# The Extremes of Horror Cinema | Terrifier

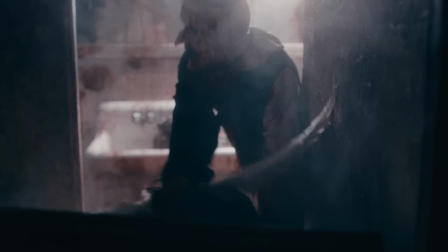2447s
It was like watching two Marvel heroes fight each other, just two morons bouncing each other off the walls while loud music plays.
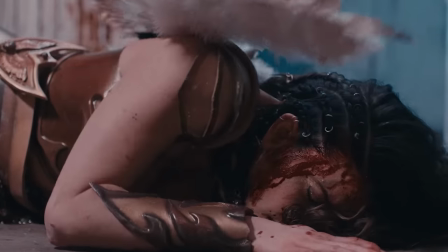2453s
And then, when he's got the upper hand, he knocks her to the floor and just leaves her on the floor, rather than killing her,
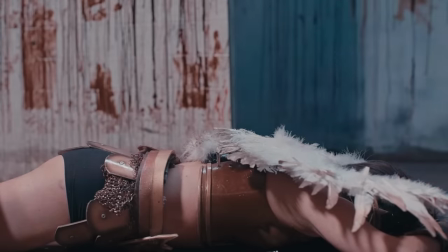2459s
marking the start of one of the most drawn-out action sequences in film where I cared about absolutely no one and was not even remotely excited. The issue I have with Art is that his stakes are pretty high, so if a character is going to die, then they will just die. The second you see Art in a fight that lasts longer than 10 seconds, you know that there are zero stakes here. This is just tension-raising padding, but the issue with an entity like Art is that, by design, he loses all tension once he's in sustained stabbing range. Drawn-out hand-to-hand combat doesn't work for horror movie antagonists like Art the Clown.
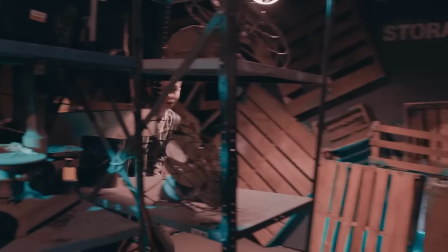2492s
When Jonathan thinks he's escaped out of an emergency exit, he runs straight into Art,
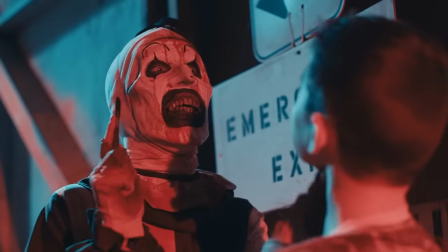2497s
who grabs him by the throat, holding him entirely at his mercy, and then merely slashes Jonathan across the cheek.
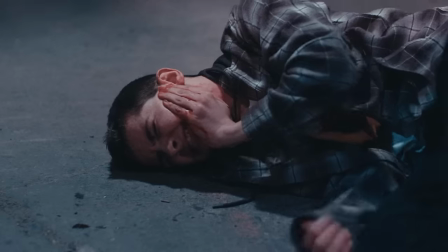2502s
A bad cut, yes, but hardly the treatment we've seen Art dole out so far.
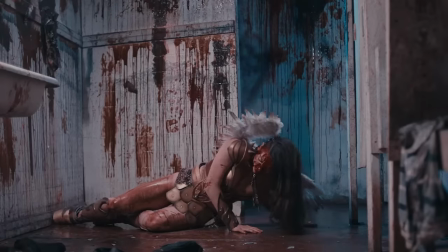2506s
The issue with this minor injury is that we immediately now know that Jonathan isn't going anywhere,
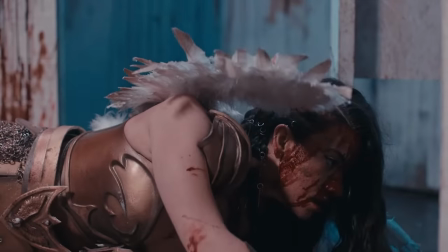2512s
otherwise he'd already be dead, and so the stakes have evaporated for both siblings within the space of about a minute.
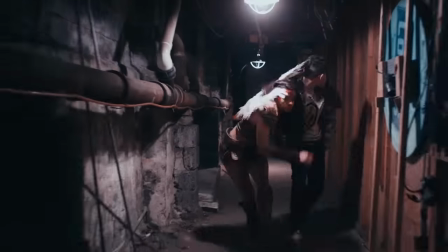2517s
Briefly saved by Sienna, the two of them run, but Sienna has to stop for a sit-down before they even escape the Terrifier itself.
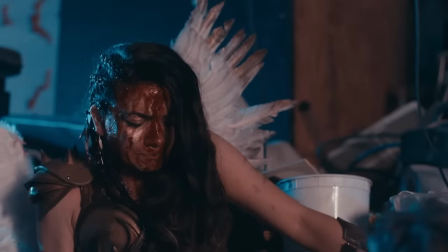2524s
Like, I know that a slash on the stomach probably hurts quite a lot, but can we at least make it out of the front door before we stop for a little cry and a talk?
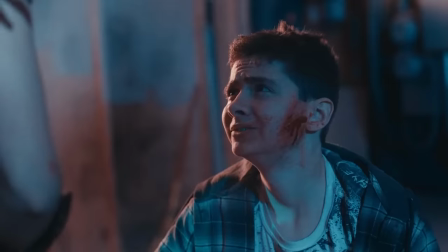2531s
Rather than just sitting on a bit of furniture in the middle of the room and curling up, we could maybe go and feel the wind on our face a bit, Sienna.
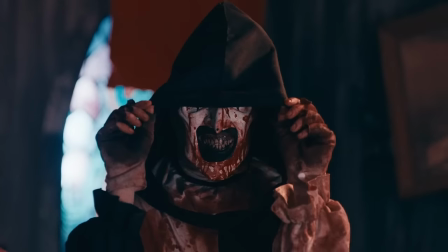2537s
Art naturally shows up again, and he and Sienna have like an 8-minute fight in this church, just ineffectual blows back and forth, back and forth.
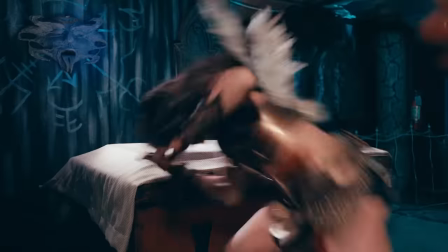2545s
I zoned out for this really hard. In another movie, this would be fine, but I came to the Terrifier series to feel the purest version of human repulsion, so scenes like this don't work.
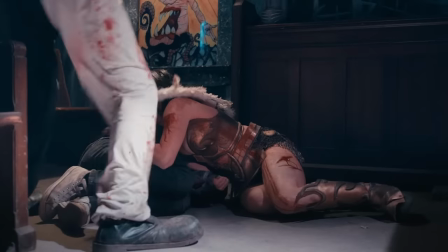2554s
Art slashes Sienna a ton of times with a razor wire, she hits him a ton of times, they wrestle,
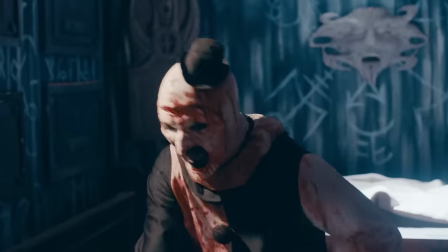2559s
he flings her around the room, she stabs him with a poker, blows bounce off each other.
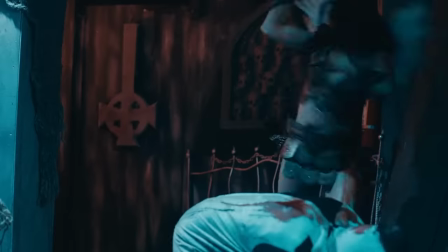2563s
Nothing actually does any damage, it's just boring. This concept really doesn't suit these scenes at all.
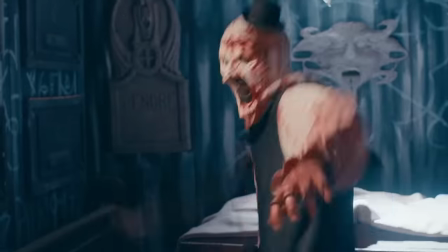2569s
It's too obviously padding, too obviously holding off until a later scene when Sienna can do something a bit more definitive.
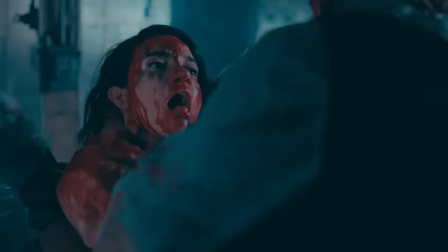2576s
They end up in a back room full of scrap metal, and there's another short fight, and by this point I was really starting to fidget.
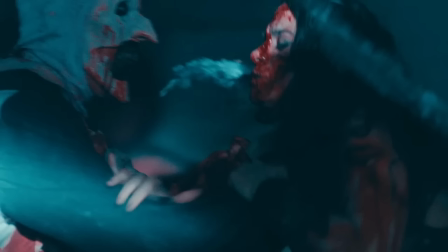2581s
Still, despite my terminal boredom, we do get another one of those damn bitch shot compilation moments.
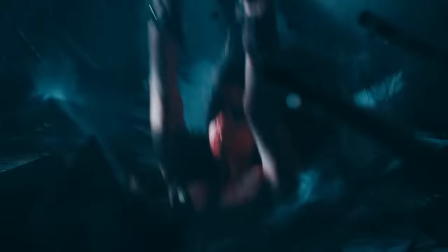2587s
Art throws Sienna through some wooden boards on the floor, and we get one of the better scenes visually of Terrifier 2.
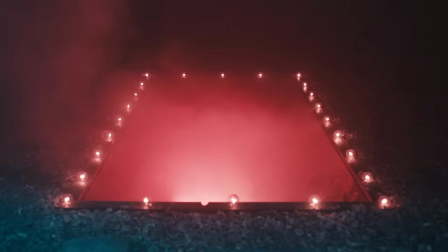2592s
Sienna lands on a floor covered in pebbles, with an eerily lit red foggy gate embedded into the ground with like showbiz mirror lights around it.
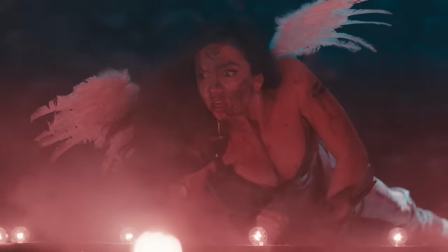2600s
I quite like this scene, I think it looked brilliant. It's eerie and unusually still and silent in the chaos, it's otherworldly almost.
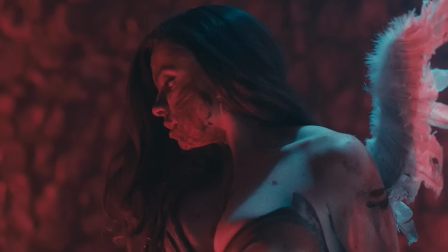2607s
Not just because of the location of this weird door, but the way in which everything just stopped. This moment is very memorable. memorable,
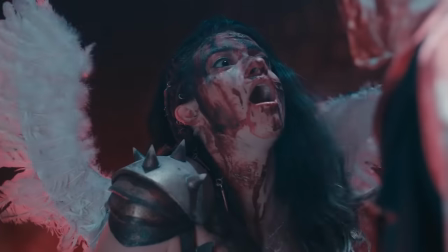2612s
I just wish it was in a more enjoyable film. Art appears behind Sienna and stabs her through the stomach with the magic sword, and she falls into the hole.
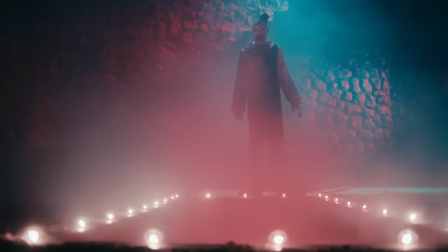2619s
What a surprise. He throws the knife down after her, again maybe implying a fatherly connection, but at this point I was pretty checked out.
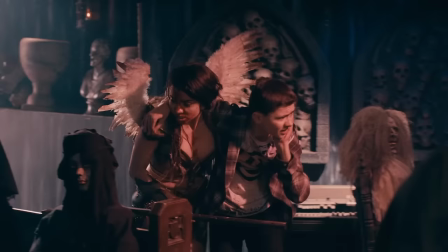2626s
As I've said before, Sienna's invincibility and equal fighting ability to a clown who spends all of his free time killing people makes this feel like a self-insert fanfiction,
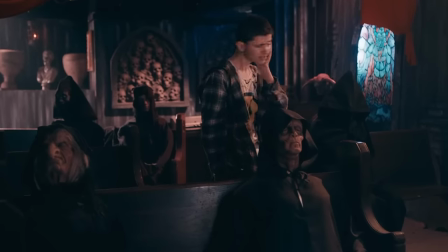2635s
where an attractive girl with a magic weapon finds out she's secretly Art's daughter and gets to walk around in a sexy costume,
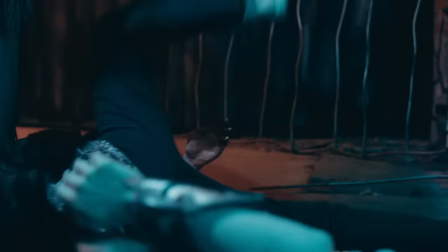2640s
never taking any proper damage and overcoming all odds so that she can beat him. And with that kind of Mary Sue writing, we also get Mary Sue stakes, which are sub-zero.
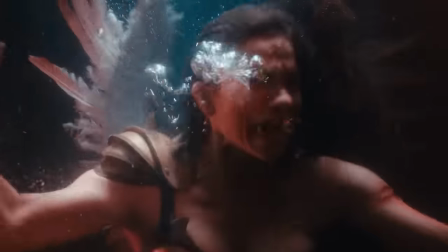2648s
Sienna wakes up in a glass case full of water, a tentacle holding her under, drowning.
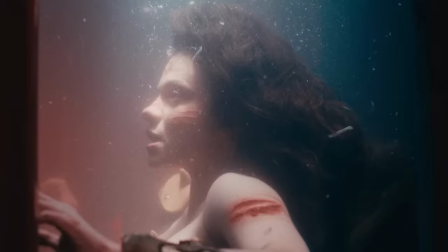2652s
We see the clown cafe again, there's a lot of blood, a lot of gory visuals, and I'm not quite sure what this is supposed to represent.
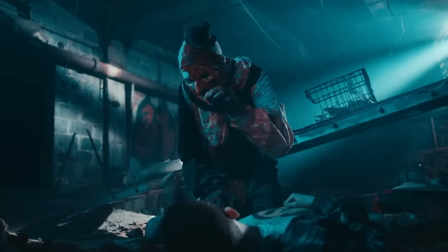2658s
This scene goes on for ages. Sienna screams, breathing out bubbles the entire time for several minutes.
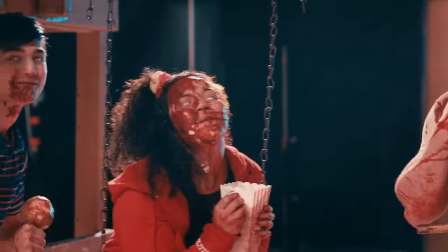2664s
With what breath, Sienna? How much air do you have in you?
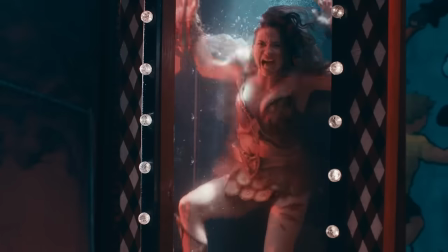2667s
For a significant amount of time, she's just scratching at her throat in a desperate, I'm about to drown way before continuing to struggle and scream for another several minutes.
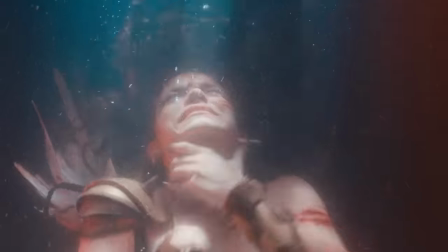2676s
It really goes on for so long, presumably so that we can see the entire clown cafe scene play out, but it just doesn't work.
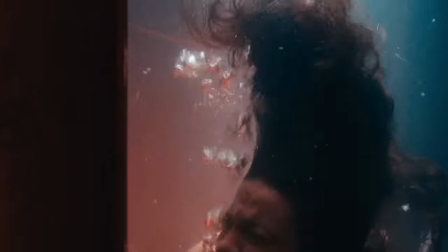2682s
It just becomes a bunch of edgy, creepypasta scenes with little to no impact.
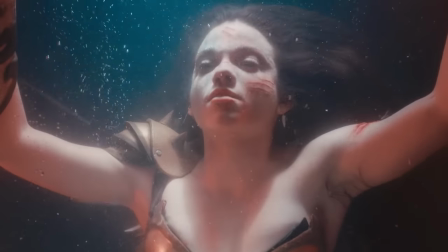2686s
At this point, the knife resurrects Sienna and she just removes the tentacle and then floats back up to the surface.
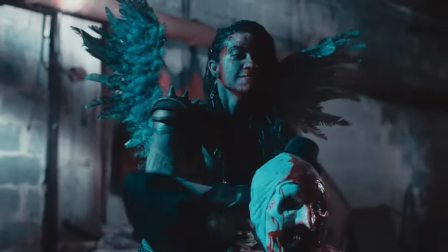2692s
Heading back into the real world, Sienna fights Art again. As the fight concludes, Art is brought to his knees.